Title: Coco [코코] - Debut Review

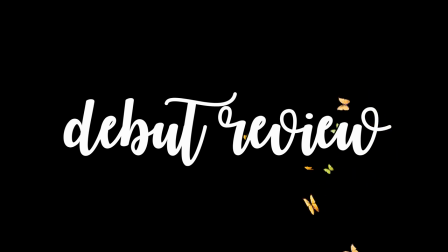[0:00]
Hello and welcome to the Debut Review. My name's Taylor, let's get started.
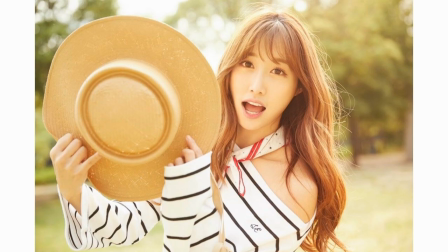[0:04]
Koko is a familiar face in the K-pop world, but as of May 29th, 2017, she's made her debut as a solo artist.
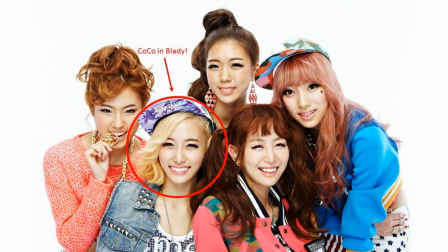[0:10]
Koko originally made her debut as a vocalist in girl group Bleedy and was active in the group from 2013 to 2014.
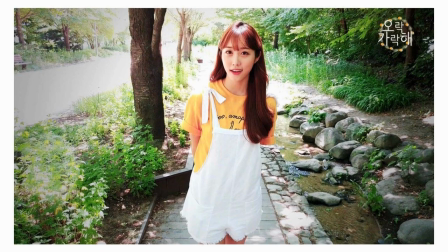[0:17]
She currently makes up half of the duo group Koko Sori. Koko is signed to MOL Entertainment and is currently 26 at the time of debut.
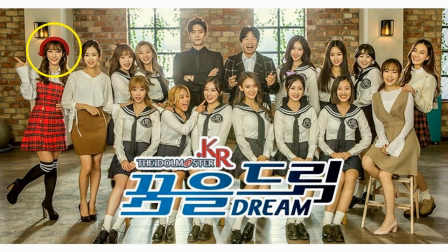[0:24]
In addition to being in Koko Sori, Koko also stars on the drama series Idolmaster KR and interestingly enough has recently started a vlogging channel on YouTube.
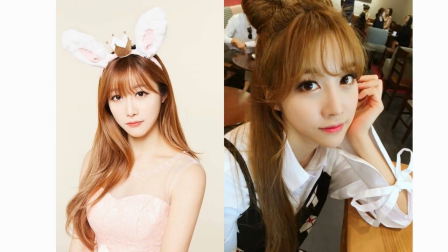[0:33]
Promotion was pretty good here. Since Koko Sori already has fans, it wasn't hard to attract people to this debut.
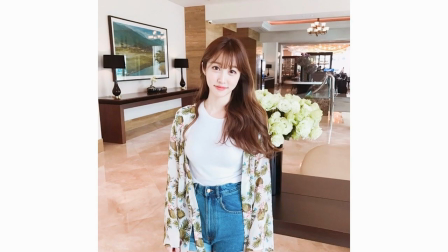[0:39]
Photos were uploaded to social media, including by Koko herself, and a teaser video and jacket filming were uploaded to Koko Sori's channel.
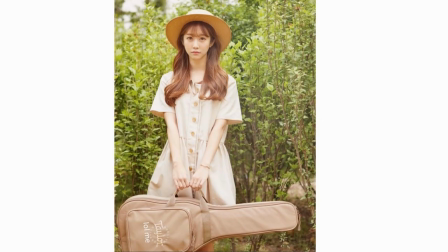[0:46]
I'd recommend watching this because Koko's really funny. Alright, let's check out the video.
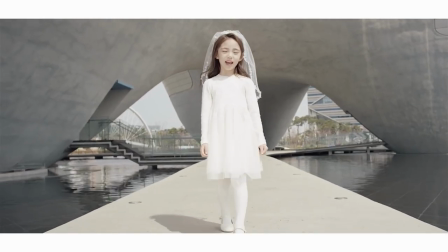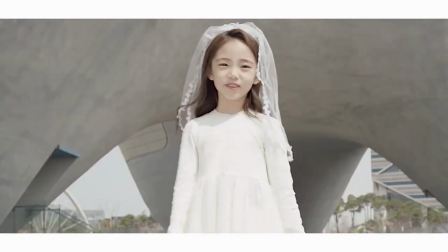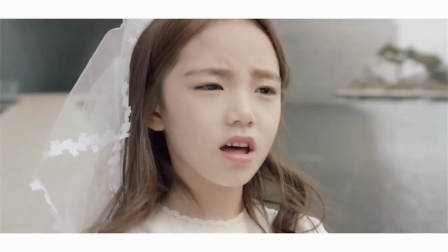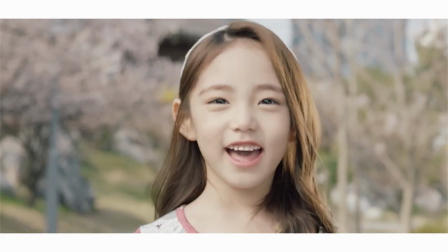[1:08]
the music video for wishy washy was uploaded to coco sori's youtube channel on may 29th 2017 the video features a popular child
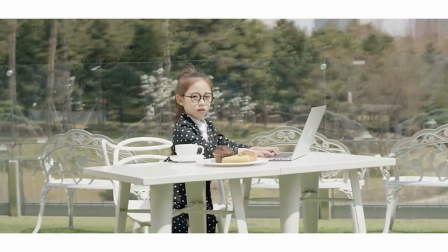[1:16]
model unse and she's just adorable i like that they chose a child to be the focus of this video since the song gives off a youthful sound but i wish coco
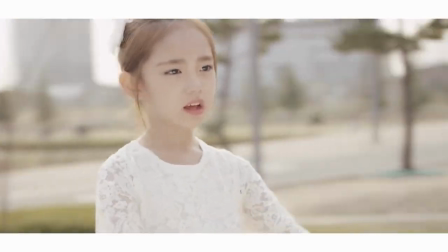[1:24]
appeared at least once in the video coco has said this was intentional but i think this move could hurt rather than help
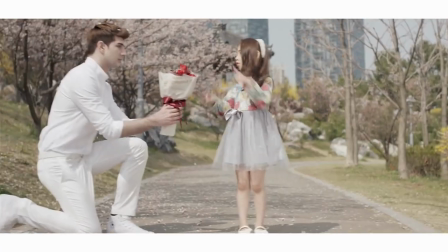[1:29]
the debut especially for people who aren't familiar with coco they don't have a way to put a face to her voice.
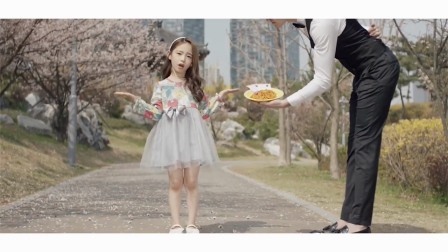[1:35]
This MV was directed by Super Junior's Xindong, and it's certainly a creative and high-quality video.
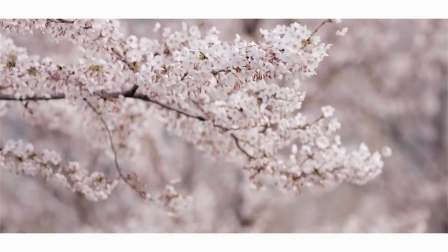[1:40]
I think the appearance of this video reflects a springtime atmosphere very successfully.
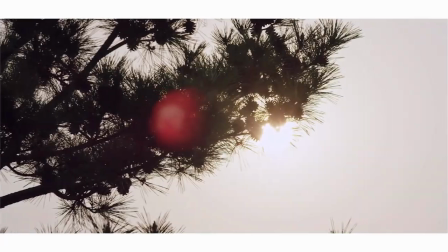[1:44]
The transitions between cuts are smooth and creative, and I especially like how the lyrics to the song are emphasized based on what's going on in the video.
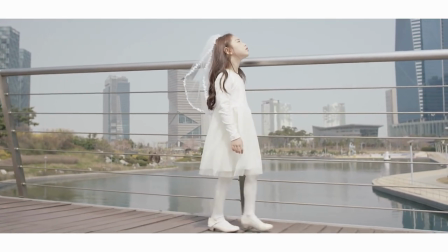[1:52]
If you're familiar with Koko's story, you know that their concepts can be pretty bizarre, but I'm glad to see a change of pace in Koko's debut.
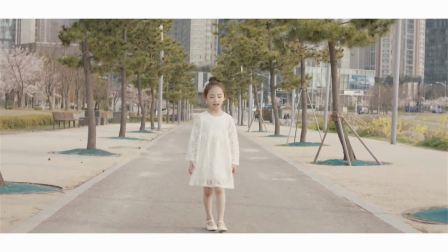[1:58]
It's not something fans expected, and yet it was executed well. So even though Koko does not make an appearance here, it's still a quality video that truly highlighted aspects of the song.
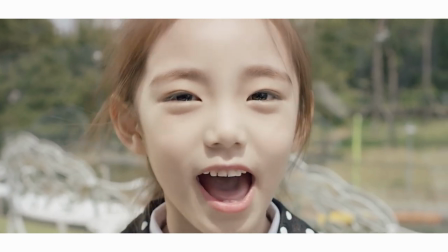[2:10]
Wishiwashi is a folky track with a light atmosphere. The song is very appropriate for the spring season.
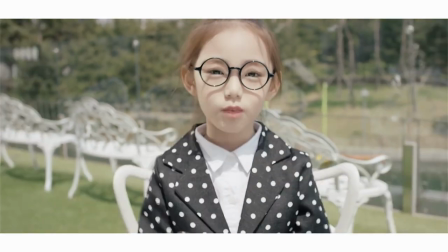[2:15]
The lyrics tell of a girl feeling wishy-washy or uncertain with herself as a result of relationships in spring.
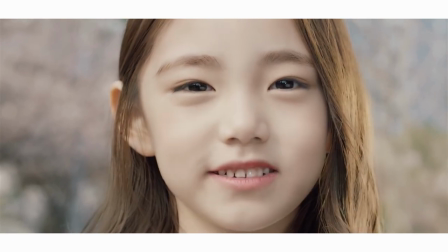[2:21]
I think the lyrics are very creative. The song sounds like something you would hear in a cafe.
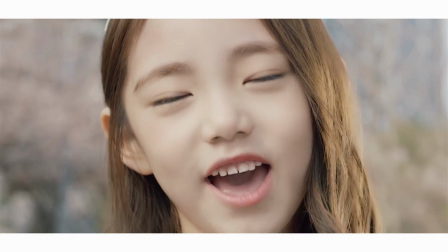[2:26]
Koko said this song is intended for comfortable relaxed listening, and I think it accomplishes this.
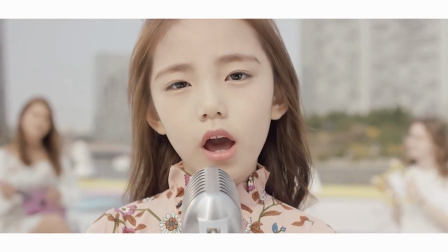[2:31]
Part of what makes this successful is Koko's voice, which matches the song's style perfectly.
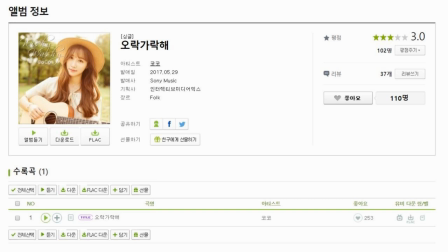[2:35]
It's very sweet and full of personality. This is a single album, and I did expect it to be a single, since all of Koko Sori's releases have been singles. But that doesn't mean this should be the case.
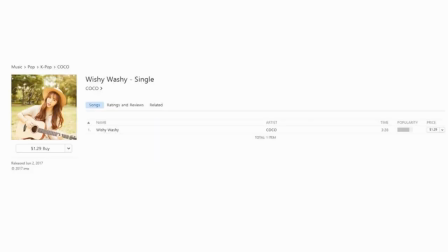[2:45]
Especially since Wishiwashi is drastically different from anything Koko Sori has put out, it would have been wise to release more than one song to better introduce Koko as a solo artist.
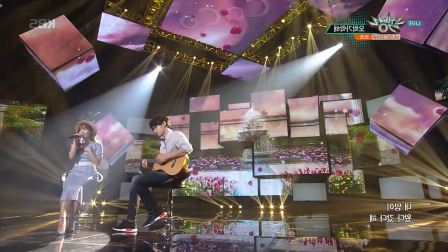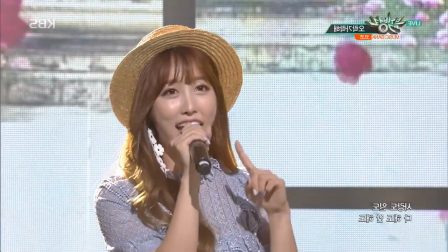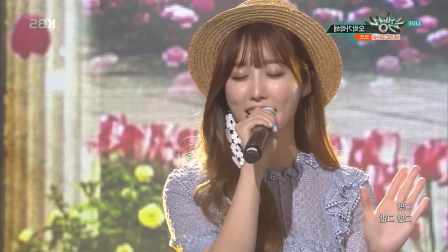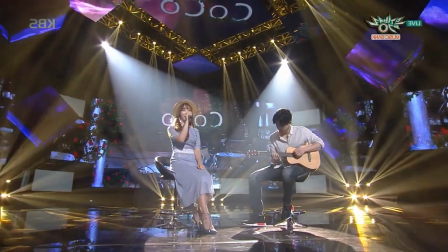[3:14]
Koko held her debut stage on June 9th at Music Bank. The stage set is honestly adorable here.
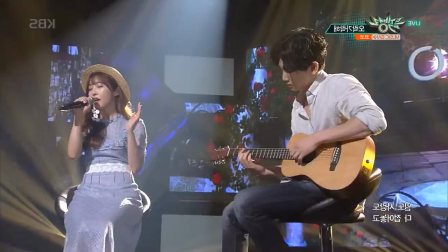[3:19]
It screams springtime with the flowers and soft lighting. I do like Coco's styling for her debut stage.
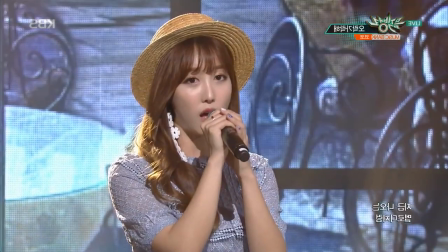[3:25]
I haven't talked about styling yet since Coco didn't appear in the music video, but for the styling here and in her concept photos, they really match the mood of the song and she looks great.
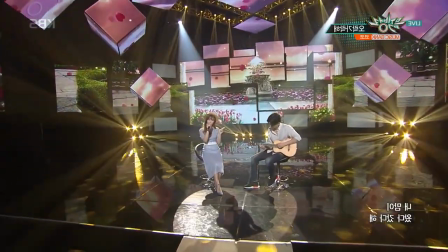[3:33]
There is no choreography for this song as Coco is sitting down, but there are choreographed moves that make the performance more interesting to watch.
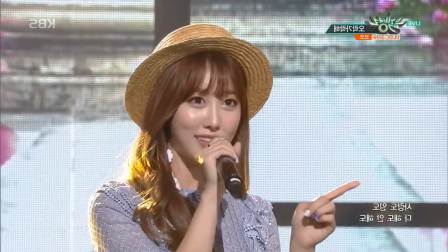[3:41]
That's also why I like that there's a live guitarist on stage, because it gives the audience something else to focus on without choreography.
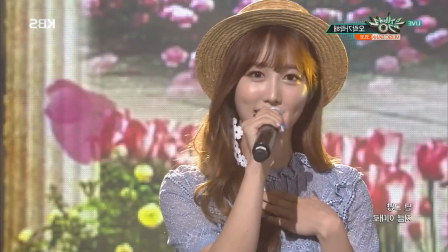[3:47]
Koko's stage presence is very strong, she appears confident and comfortable during her performance. And her live vocals are great, you can really hear the unique tone of her voice when it's live.
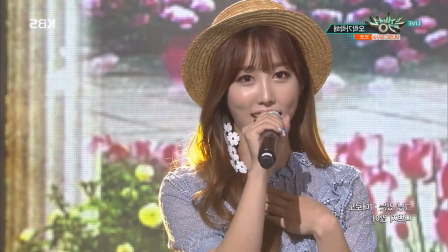[3:56]
So this performance had the elements of a very successful debut stage,
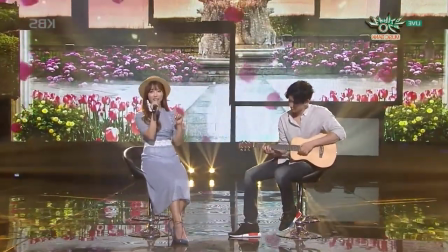[4:00]
but unfortunately the performance was shortened by a minute, and this is the only instance of Wishiwashi appearing on a music program.